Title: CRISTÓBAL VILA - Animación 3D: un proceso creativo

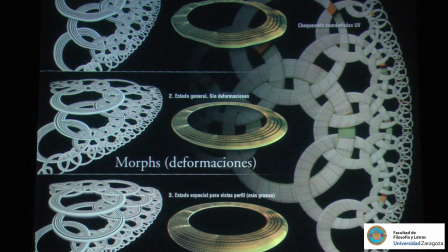[13:00]
Se veían, de hecho, todas las anillas como veis arriba. Se ven todas con esas deformidades, ¿no? Entonces lo que tuve que hacer es crear para cada una de las anillas otro estado más, un estado que es el que veis en el medio, sin deformaciones, ¿no?
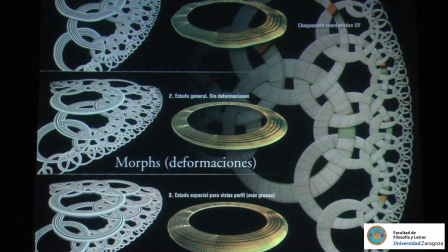[13:13]
Y ya que me puse, también me di cuenta que cuando las anillas son bastante finitas, porque cuanto más finas son, más fácil resulta entrelazarlas. Si son muy gruesas hay que hacer mucha deformación con ellas. Entonces lo que me di cuenta es que al ser tan finas, cuando se ponían de canto, casi, hombre, no es que desaparecieran, pero se veían demasiado finas.
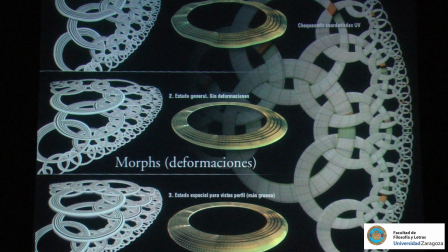[13:33]
Entonces hice un tercer estado, que es el que veis abajo, ¿vale? Entonces, en la animación, no se nota porque es muy sutil, pero realmente las anillas no solo se van girando, sino que también van cambiando su estado físico, digamos, desde el primero al del medio y luego también al segundo en algún momento. O sea, al tercero. El texturizado de este trabajo es muy sencillo.
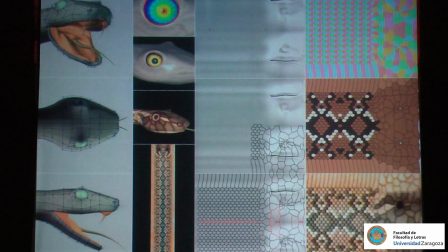[13:53]
La serpiente veis un poquito a la izquierda cómo está modelada. Y a la derecha podéis ver todo el conjunto de texturas. Esto es un trabajo hecho, los que estuvisteis en la clase, no sé si hay alguien de los, hay algún alumno que vino, sí, cuando hablé del dibujo vectorial y tal, todo eso está hecho realmente con dibujo vectorial, el tema de la textura, ¿vale?
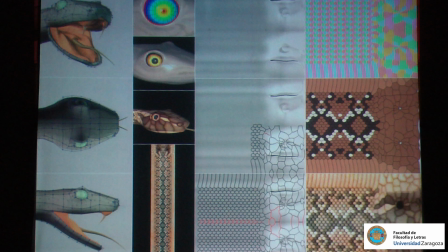[14:12]
O sea, no escaneé una piel de serpiente, porque yo quería darle un toque que no fuera absolutamente real, sino que estuviera ahí en ese punto intermedio, ¿no? Para acercarme un poco al, no exactamente al look de un grabado, pero que tampoco fuera realista,
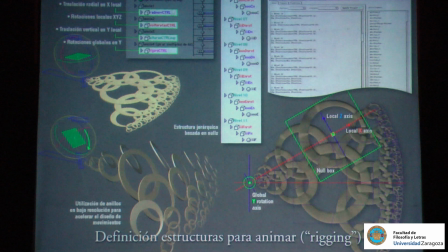[14:24]
y por eso decidí crear el dibujo, la ilustración de la piel de serpiente.
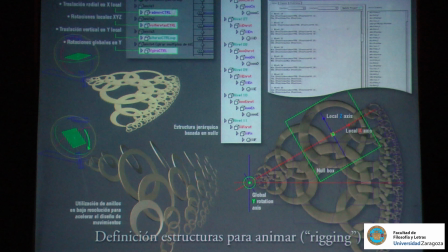[14:29]
En la animación, este es un ejemplo típico de dividir los problemas complejos en problemas mucho más sencillos. Entonces lo que me di cuenta es que cada una de las anillas tenía que hacer una serie de movimientos, y entonces, digamos que ahí se ve arriba a la izquierda una traslación radial en el eje X local,
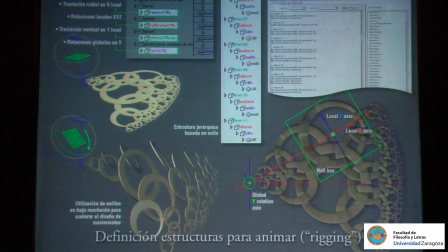[14:49]
rotaciones locales en X y Z, traslaciones verticales, en fin, una serie de movimientos independientes, movimientos y rotaciones independientes, ¿no?, para cada una de las anillas. Y todo eso, en realidad, en el fondo es bastante sencillo, adquiere una cierta complejidad
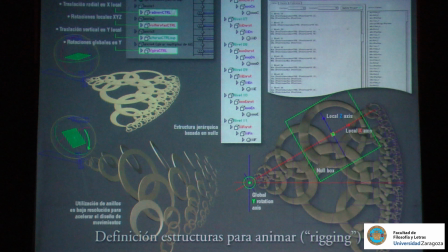[15:05]
por el hecho de verlo todo con repetición, como ocurre con esto, no recuerdo cómo se llamara esto, que miras y ves un montón de cosas repetidas radialmente, ese juguete... Caleidoscopio. Eso es el típico efecto del caleidoscopio, ¿no? Que algo parece muy complejo cuando en realidad es muy simple, gracias al fenómeno de la repetición.
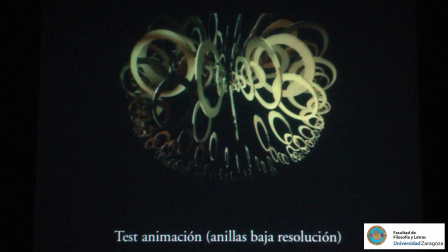[15:23]
Aquí podemos ver un pequeño test de animación, que me lo voy a saltar, ¿vale?
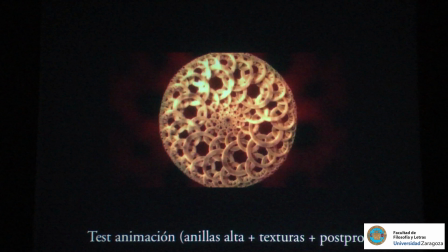[15:28]
Animación en baja resolución. Aquí vemos ya otro, donde se ve todo un poquito más trabajado, con el efecto este del glow, de postproducción.
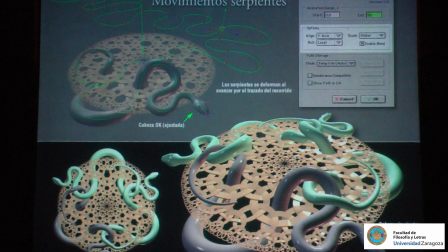[15:38]
Y por lo que respecta a las serpientes, pues bueno, aquí también lo que hice fue trabajar una única serpiente. Vale, esa serpiente describe un movimiento que lo podéis ver allí arriba. Esa línea verde es el recorrido que lleva la serpiente.
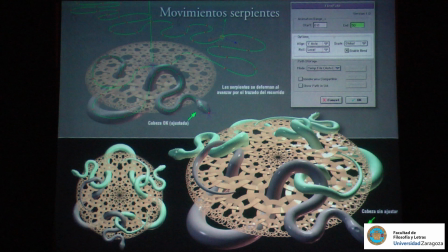[15:50]
Es el recorrido y al mismo tiempo es la línea que marca cómo se debe deformar esa serpiente. En donde estuvo la mayor dificultad fue en el hecho de conseguir que cada una de las serpientes, al terminar, se pusiera en una posición de tal modo que las otras dos, que son gemelas, son todas idénticas y describen los mismos movimientos, se acoplasen entre ellas, como podéis ver.
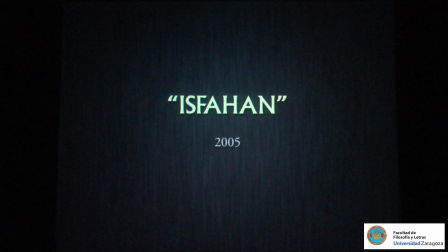[16:09]
Se quedaran perfectamente entrelazadas. ¿Vale? Eso fue lo que tuvo un poquito más de complicación. Bien, vamos ahora con otro trabajo. Hola, sí. Que se llama Isfahán. Se llama Isfahán porque este es el nombre de una ciudad que hay en Irán. Esto es la antigua Persia.
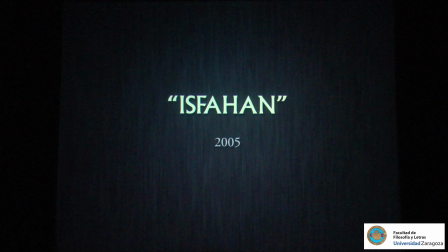[16:28]
Y probablemente Isfahán es la ciudad que tiene una mayor cantidad de templos de lo que se conoce como arquitectura persa, ¿no? Es una auténtica maravilla. Aunque lo que vais a ver realmente es un templo que no existe como tal.
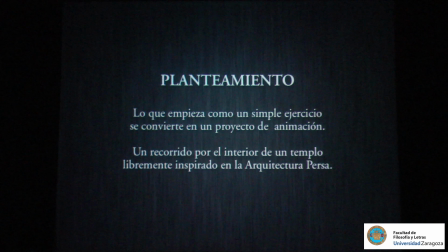[16:42]
Es una especie de... Es una especie de mezcla de varios templos. Bueno, sí, comentaros que, porque ahora está aquí todavía, esto es un proyecto curioso, no se puede decir que sea el colmo de la planificación, porque realmente este proyecto empezó como un ejercicio.
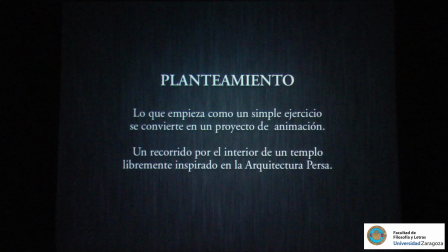[16:59]
O sea, yo me planteé a ver si era capaz de modelar lo que vais a ver al principio como un ejercicio de, vamos a decir, de una especie de un reto, ¿no?, que yo me puse a mí mismo para ver si era capaz.